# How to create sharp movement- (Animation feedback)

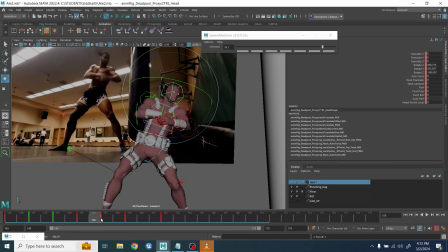(4:04)
Once this is done, I started to adjust the head, and I realized that the head, for example, it rotate towards the right side of the screen at the very last moment. Till frame, I think, the middle part of the animation, the head is kind of rotating towards the center, and then at the end,
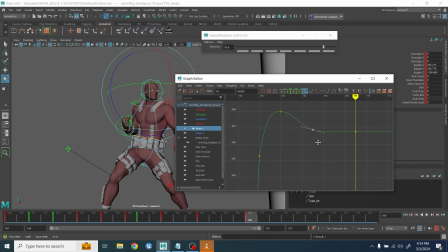(4:24)
switch very quickly, rotate very quickly to the right side. And again, the difficult part here was just to not to make it too disconnect from the rest of the body. And I have to work very closely with the easy in, easy out, but not make it too obvious or else the head started to look very, very floaty.
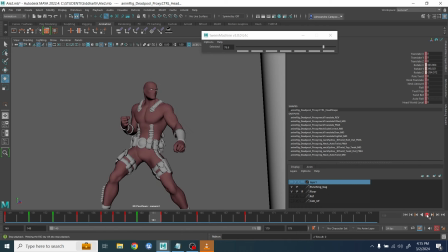(4:43)
All right. So I continue to work. I continue to adjust this part until I was happy with the result. Then
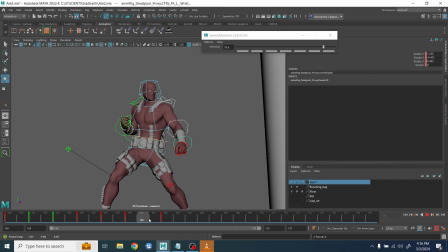(4:49)
I move on the arms, okay? I started with a very simple easy in, easy out, with an overshoot with the arms. I select all the controller at the same time, and I overshoot back the arms and forward, right? I spline very quickly. And then in order not to make it too floaty, guys, what I did,
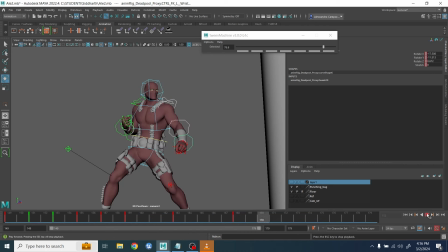(5:07)
I started to add some easy in, easy out, right? First of all, I check the original result to see if I'm going to the right direction. And then I do this acceleration with a twin machine. If you don't do that, it doesn't matter how much you're improving your overshoot, things will start to look very,
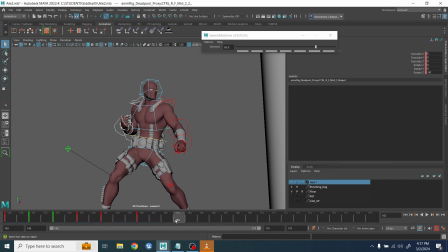(5:26)
very even and very smooth, right? So easy in, easy out is the key to make things to look very sharp, right? And now you're seeing me doing basically exactly the same with the other arms, where it's pushing back the elbow. And as you can see, maybe the first attempt I pushed a little bit too much. It felt like a little bit too springy.
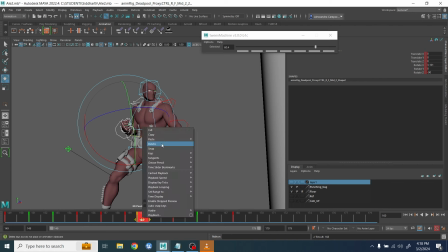(5:44)
So I need to reduce when the elbow is going back up, right? So that's what you see me doing right now, messing around with the keys, guys. One important message I want to give all of you when you watch my tutorial. For me, what I want to show you is the technique, the intent behind this motion, right?
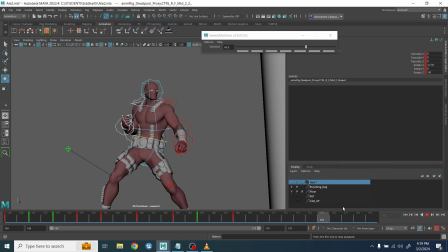(6:03)
Because I want you to be able to apply this one for different animation, right? Maybe you want to apply this one with a different animation, with a different poses. So it's completely useless that you try to copy frame by frame what I'm trying to do, try to copy my graph editor, because it's not going to fit, right?
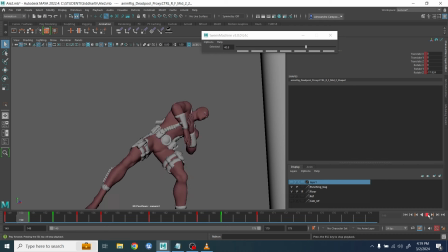(6:20)
What I want you to understand is understand the intent, the motivation, why I do certain things, and then you can apply to your own animation, right?
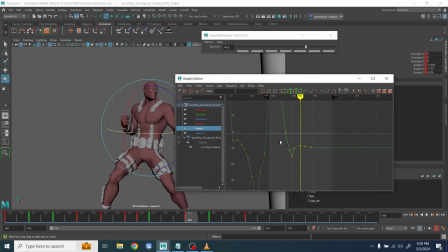(6:28)
And maybe again, you know, you want to try maybe things to do a little bit different. Maybe you want to exaggerate a little bit more. Maybe a little bit more subtle because the camera is very close to the character and you want to reduce a little bit of the movement.
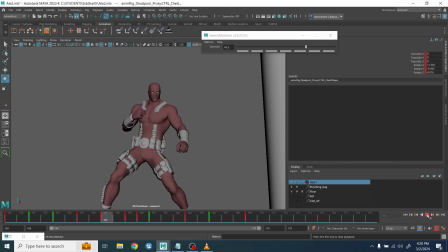(6:41)
Maybe you want to exaggerate the shoulder and stuff like that, okay? So I want this stuff, leave it up to you.
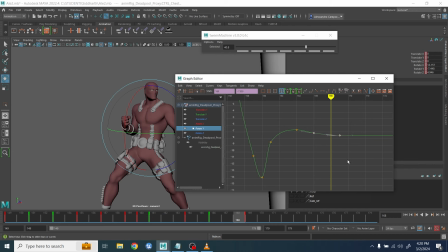(6:46)
I want to just to get the intent behind this one, all right? So here, for example, you see me going back and tweaking the hip and the chest because I felt like I could have pushed it a little bit more.
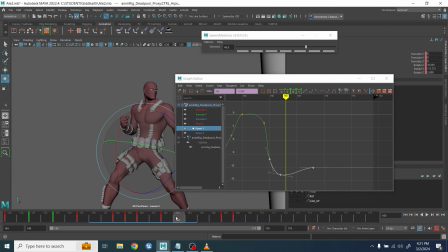(6:59)
So I was experimenting a little bit to the side-to-side movement and I wanted to have the kind of sharp again, but not too sharp. So when I do this kind of stuff, as soon as I started to polish and clean up the other part of the body, sometimes I always go back and see how can I adjust the rest of it.
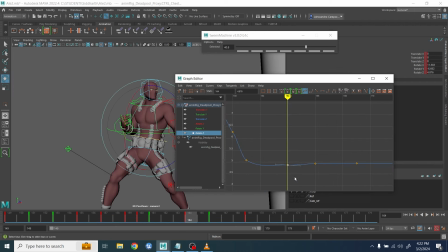(7:18)
I go back on the feet, on the knees, on the hip, right? Because I want to continue to improve it until I find the right balance. Sometimes things look okay when you're focusing only on one limb, but then when you start to polish the rest and the entire body comes along all together, you realize, okay, now the hip is not visible anymore.
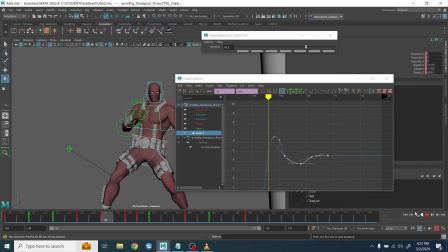(7:36)
I need to exaggerate it. And the chest maybe is not as strong. Maybe it's a bit too snappy or whatever it is that you want to modify again.
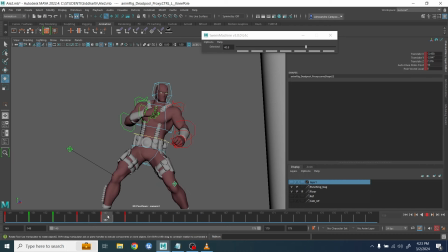(7:44)
Okay, so but overall, you can see the result is started to get there. And this part here now I wanted to have a little bit of a shake on the knee as well because I felt like the knee was a little bit too stiff, right? And so when you're having this strong movement with your body, right,
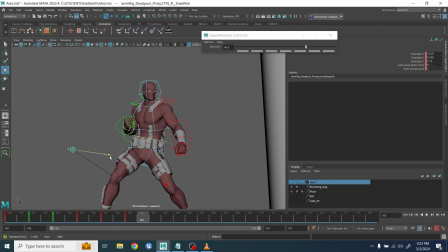(8:00)
it will affect a little bit the knee as well, and you're not just gonna have just the body movement and the leg completely locked,
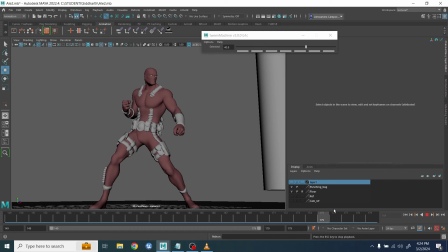(8:06)
right?